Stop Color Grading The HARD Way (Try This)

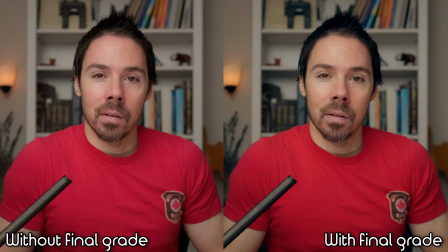(8:12)
I feel like it makes better skin tones and slightly less greeny, maybe? Greeny, it's a word. So it's a very easy process. Once you save all your little grades and adjustment layers on your intro file, and then you open that file, whatever camera you're using, boom, you drag and drop and you move on.
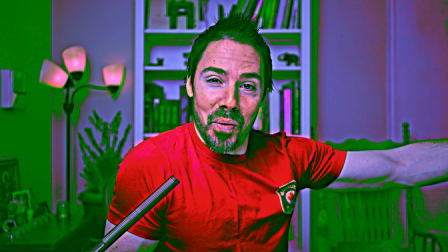(8:33)
And then you can get creative with it. On the side if you want, if you should so choose it, you could do something like this.
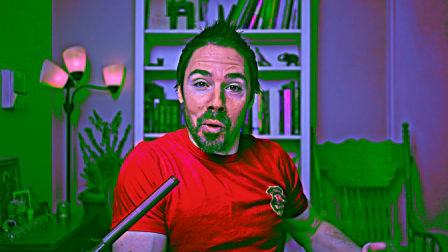(8:41)
But like, you don't have to do it.
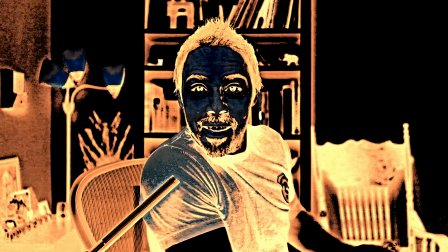(8:43)
It's just, if you want to add a little extra funk to your meat, you bring this into someone's life. It's going to help them. I'm obviously not a color grading pro. Everybody else's channel looks so much better than mine. The things I don't really know is what should the optimal skin tone exposure and saturation be. This is what I never know. Sometimes I'm like, my older videos were very oversaturated and I never really saw it until people would point it out. It's like, it's so saturated. I'm like, yeah, that's why it looks so bad. Like, I don't know. There's no, like those little charts, they do nothing. The vector scope, like I have no idea where the skin tone should lie and there's no rule. Like, I've seen movies that are very underexposed, but they look fine.
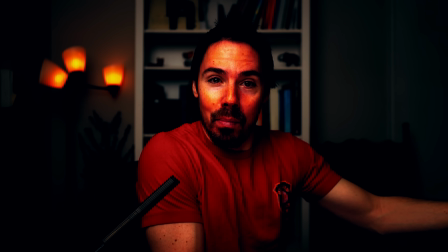(9:34)
They look great. It's supposed to be a dim scene. So it's like, I don't know, man.
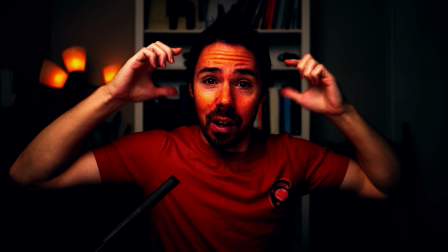(9:39)
That whole, like, where I put my skin tones to, like, 768, that's probably way too high. But it looks fine to me. So I just experiment and learn on my own.
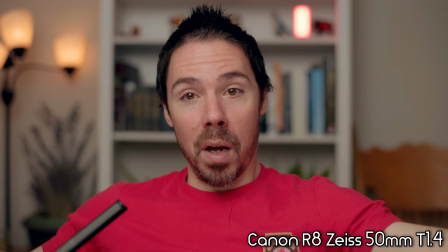(9:51)
On the Canon, I have zebras set to 70%. And then as long as they disappear off my face, things are somewhat okay.
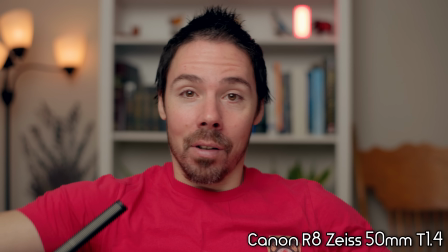(9:59)
And once you know that number, you know what to shoot for. Zeiss 50mm, planar, 1.4 at 2.5.
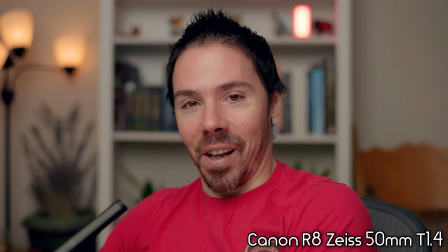(10:07)
Can't believe I'm trying to sell this lens. It's the best lens ever made. Every time I switch to a Canon, I'm always like, yeah, that's how, so like no matter what the tweaks I do on Sony, it's just like,
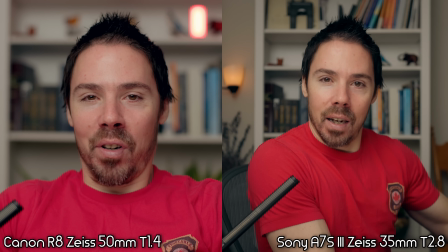(10:19)
still very yellow or green, and someone always points it out down there. Oh, so green, I almost threw up in my mouth.
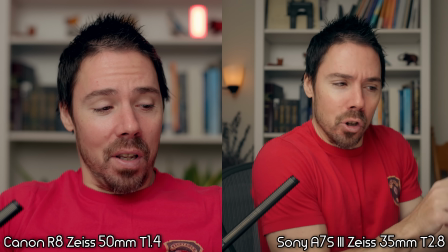(10:26)
It's not that bad. The funny thing is the lighting looks very different.
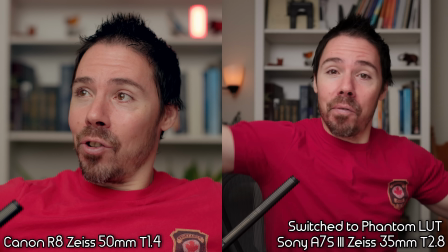(10:31)
I did the other video using the same lenses, and I switched over to the Sony, and people are like, you shouldn't have changed the lighting.
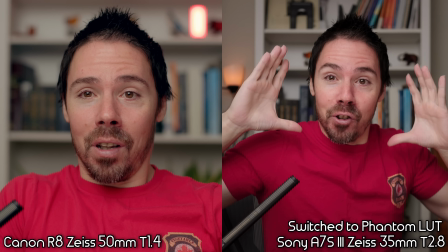(10:39)
I didn't change anything. For some reason, the tube light doesn't show up on Canon.
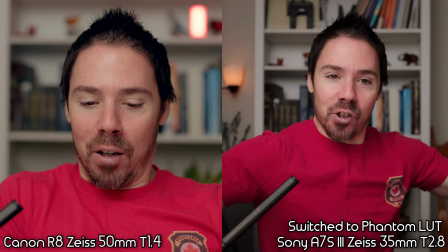(10:44)
It, like, it melts it away somehow. One thing I've been getting away from is using any Black Pro Mists or Glimmer Glass. For the longest time, every time I use one now, I'm like, that just looks worse. It ruins your 3D pop. Look at the pop. No problem. I'll put it on right now. You're gonna unpop. Right now it's on my action cam. That, you use it on an action cam. That's what you want it for. It's like this digital disgusting look, and then you can take the edge off with a little Glimmer Glass 3. It's a bit strong. It's a bit much. But like when you put it on here, just watch the nightmares. Like you just see it in the shadows, everything gets lifted and it's not the same. You can just add contrast later, I think.
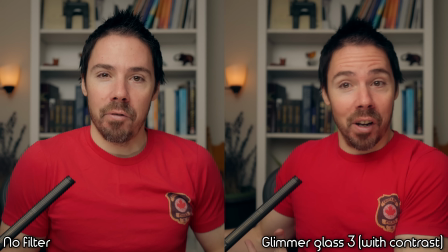(11:37)
And then boom, you're back to where you were, but you also have bloomy highlights if your light was louder than 1%. I added an unnecessary light to the left of my head, purchased at douchetuber.com. Oh, it's complete. Unless you go rule of thirds, then some people take their grade way too serious.
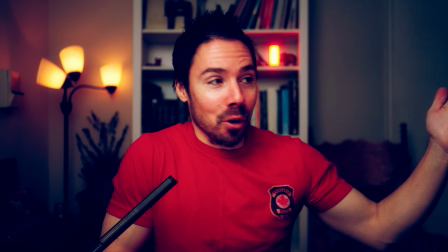(12:00)
I watch a lot of YouTube and sometimes I'm just looking at this grade. I'm like, what is that?
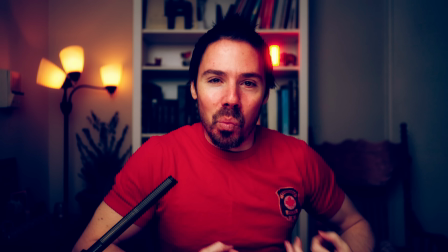(12:05)
Like everything is pink and weird. And I'm like, who did that?
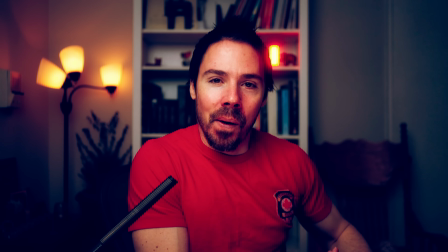(12:10)
There's no movie that replicates what you've done to yourself. Why are you putting in so much effort to tweak things unnaturally?